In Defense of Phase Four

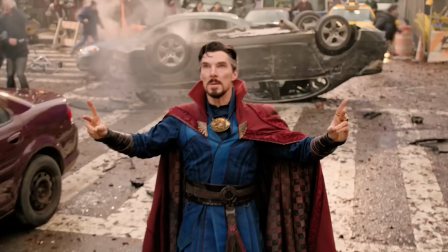(24:44)
The sets feel like real places filled with civilians, which makes Strange protecting people feel even more heroic.
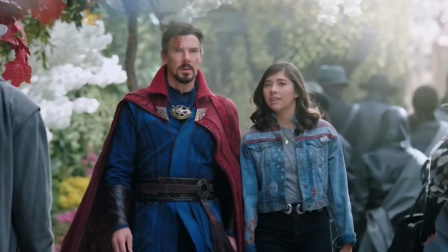(24:50)
And it's a nice departure from the COVID-y sets of Spider-Man No Way Home. And hey, everyone who complained about the Marvel color grading on Twitter, they fixed it.
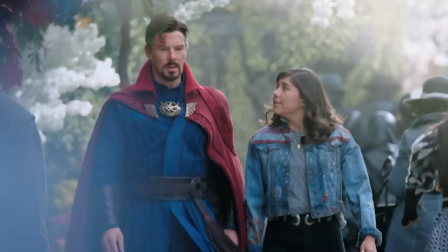(24:58)
This movie looks fantastic. Colors pop, blacks are black.
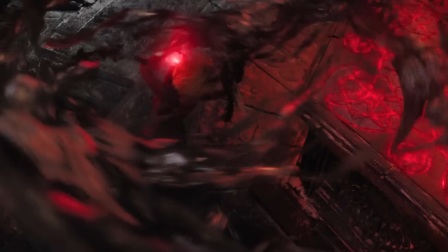(25:02)
And sure, there's a lot of CGI, but most of it doesn't come with that flat lighting that so many of these studios use these days.
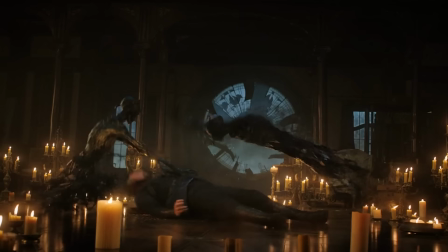(25:09)
Listen, I get why people don't like this one, but I just cannot help but have a good time with it.
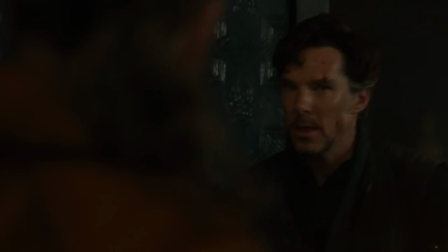(25:13)
Rachel McAdams says go back to hell and shoots two demons with that face from the first movie, which is apparently a flamethrower.
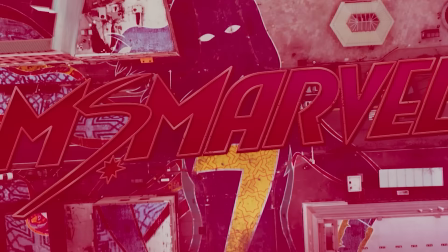(25:20)
Cinema. Right off the bat, as someone from Jersey, I loved the Jersey City-ness of Ms. Marvel.
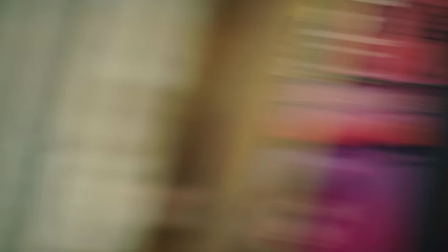(25:27)
The side characters, the street fairs. This show, and most of Phase 4, had a very specific local identity.
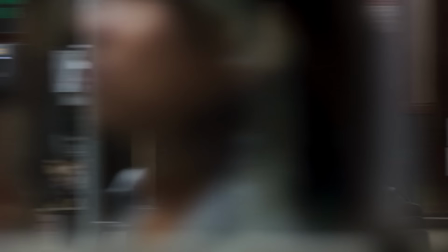(25:33)
Shang-Chi is in San Francisco. Hawkeye is visiting New York City. Moon Knight lives in London, kind of.
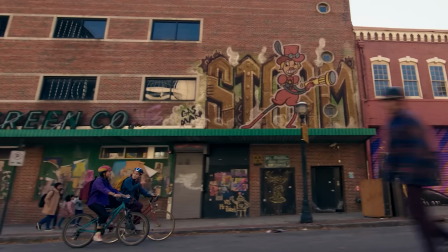(25:38)
I like that these are not all taking place in New York. And even the ones in the same area don't take place in the same city.
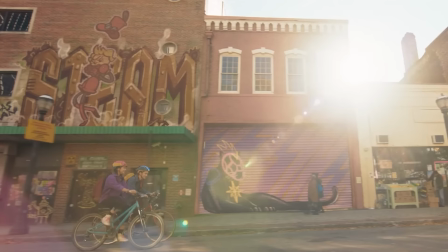(25:44)
The WandaVision and Ms. Marvel both take place in New Jersey and feel completely different.
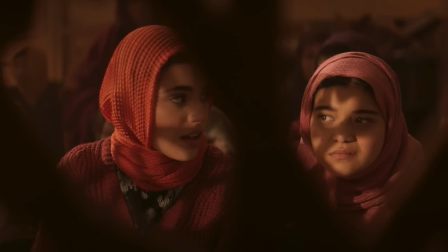(25:48)
But Ms. Marvel, I mean, first big Muslim superhero and and definitely not in the usual first blank character way.
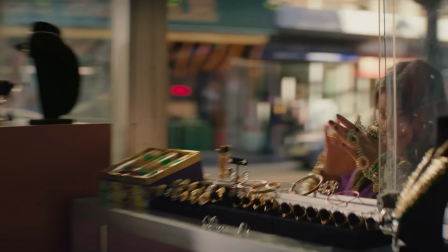(25:54)
Kamala went to a mosque, a wedding, she even visited Pakistan for an episode. This show had a new identity.
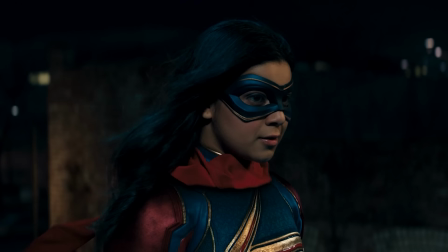(26:01)
And the big highlight of this series was Iman Volani.
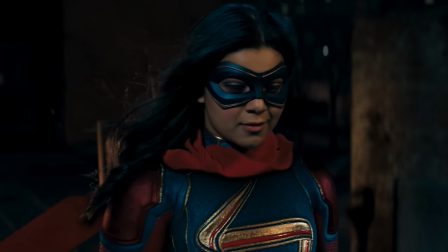(26:04)
I know Iman watches videos about the MCU and goes on the subreddit, so if you're watching, let me say, Iman, you're crushing it.
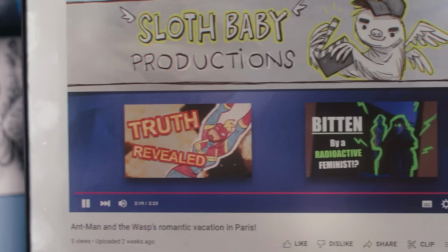(26:11)
That's all I have to say. I don't have advice on how to be a superhero, but whatever you're doing, keep doing that.
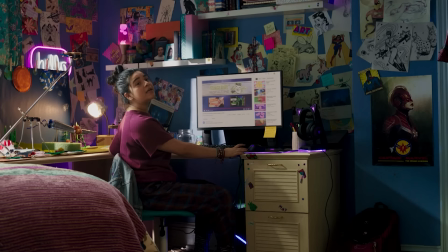(26:17)
I like that this character has tons of personality, and thankfully, it's not someone who's jaded.
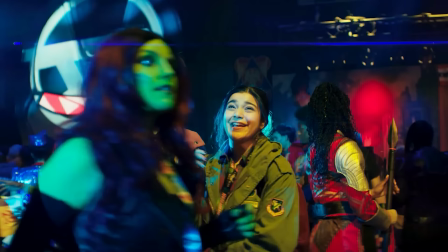(26:21)
Kamala just genuinely loves superheroes and all of this stuff that we also love, so it's really easy for us to relate to Kamala and a great costume.
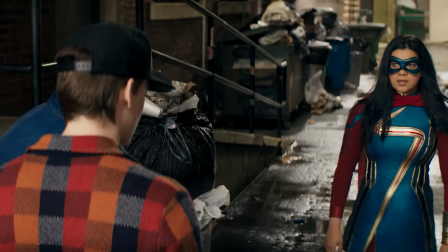(26:29)
I know Kamala's getting a new one in The Marvels, but I hope this one comes back next season because it's cool.
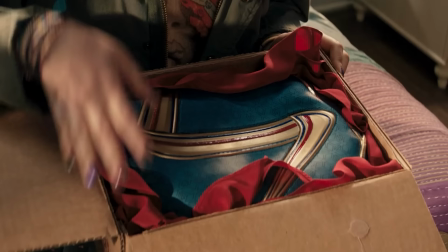(26:34)
Originally, I was a little confused with how her mom got the most intricate MCU-y costume in like a day,
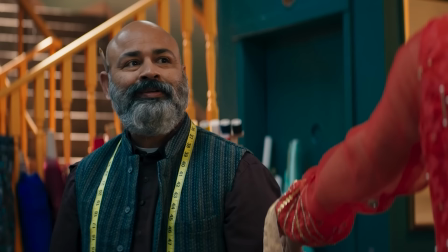(26:40)
but I've been assured by multiple people that know Pakistani seamstresses are just that good.
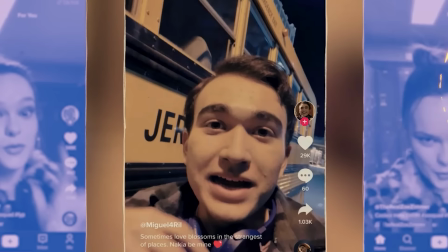(26:45)
I also love that this show incorporated social media in a way that felt realistic. These stories do not exist in a bubble.
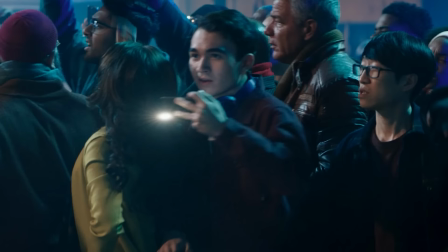(26:51)
People would see them and react to them. It helps sell them to us as a spectacle and get us excited.
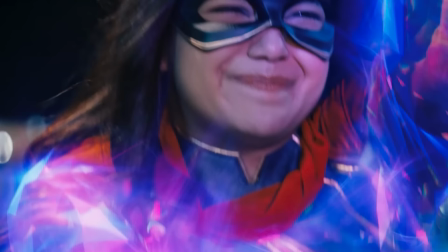(26:56)
And while I've said I'm not the biggest fan of the hard light instead of regular polymorphing, I do think that effect looked great.
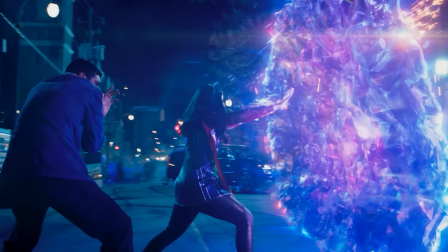(27:02)
The purple was a nice compliment to Kamala's costume color scheme. It also did feel real.
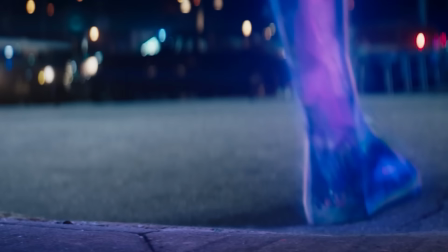(27:07)
I liked how Kamala actually embiggened in episode six. I hope that's what we go with all the time from now on.
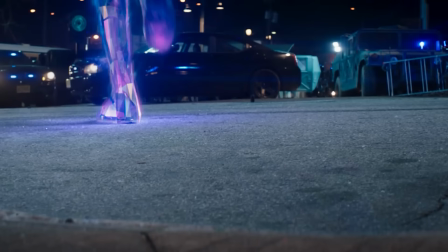(27:13)
I believe this is currently the highest rated Marvel show in Rotten Tomatoes. and even if it's not everybody's favorite, like mine I think is still probably WandaVision,
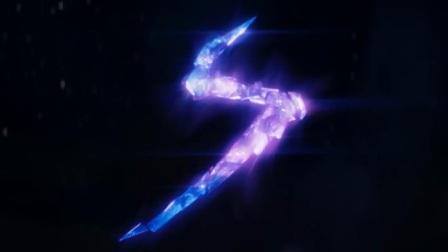(27:21)
this did an excellent job of introducing a character that's going to be a big player and thinks going forward and making her very likable and interesting.
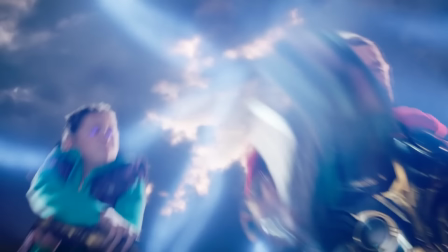(27:30)
Listen, I understand people who did not love the humor of Thor Love and Thunder.
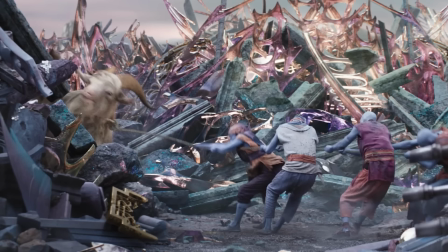(27:35)
However, there were a bunch of jokes that did work for me, and I'm more surprised than anyone that some of those jokes were goat-related.
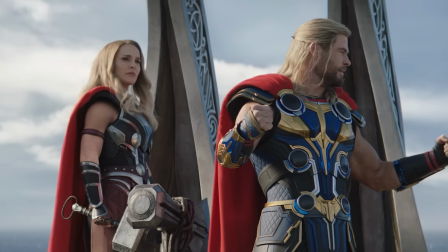(27:41)
The goats shutting up after someone says they should eat the goats. the thud of everybody landing in the shadow realm, and then a second, and then the goat screaming.
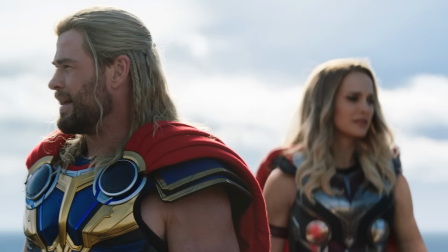(27:49)
I thought that was very funny, well-timed joke. Also love the We Don't Eat Children Anymore Dark Times line.
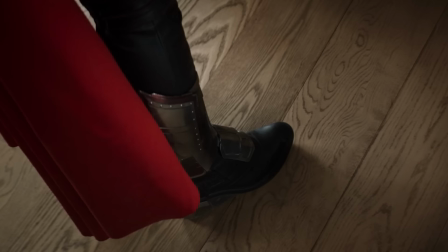(27:54)
Chris Hemsworth is just too funny. It's unfair that he is both so handsome and also so funny. And I really, really appreciate the swings they took with the Jane Cancer story.
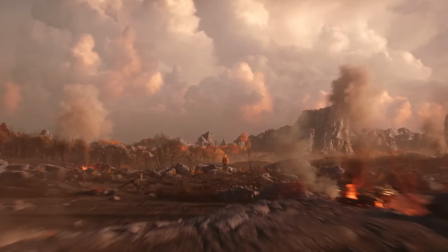(28:03)
It was appropriately serious when it needed to be. The fight scenes in this movie were also all pretty great.
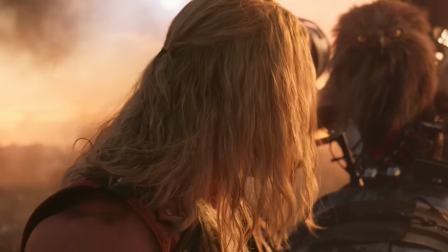(28:08)
The intro on the Owl Planet was particularly fun. The puppets, or whatever they were, were appropriately weird. the fight with Zeus and his henchmen was cool,
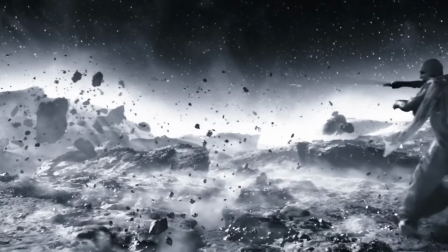(28:16)
lots of creative shots, characters working together, and then the fight in the Shadow Realm was excellent.
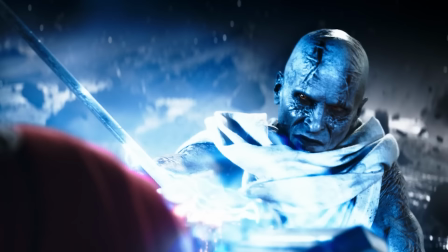(28:21)
My third contender for possible best action sequence in Phase 4.
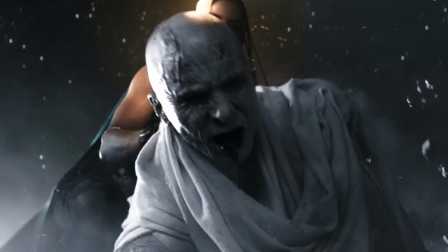(28:25)
I love how the lack of color helps to focus on the important characters so nobody gets lost in the scene, and all the characters are pulling off very creative maneuvers.
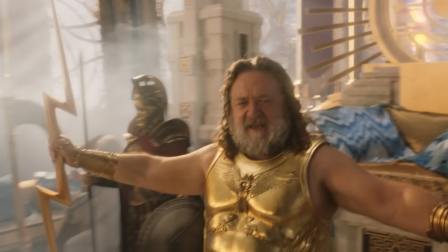(28:34)
It's a real treat to watch. Also, speaking of Zeus, loved Russell Crowe as Zeus. I think taking a prestige actor and just throwing him into a goofy costume,
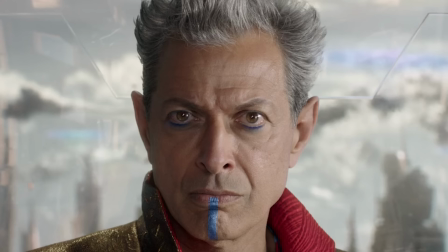(28:41)
asking them to ham it up for a few minutes in one of these is a great idea, and while he's not quite the revelation that Jeff Goldblum was,
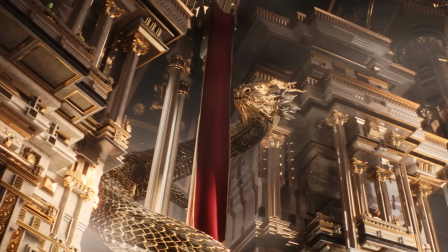(28:48)
pro Zeus and his skirt and his silly accent all really worked for me.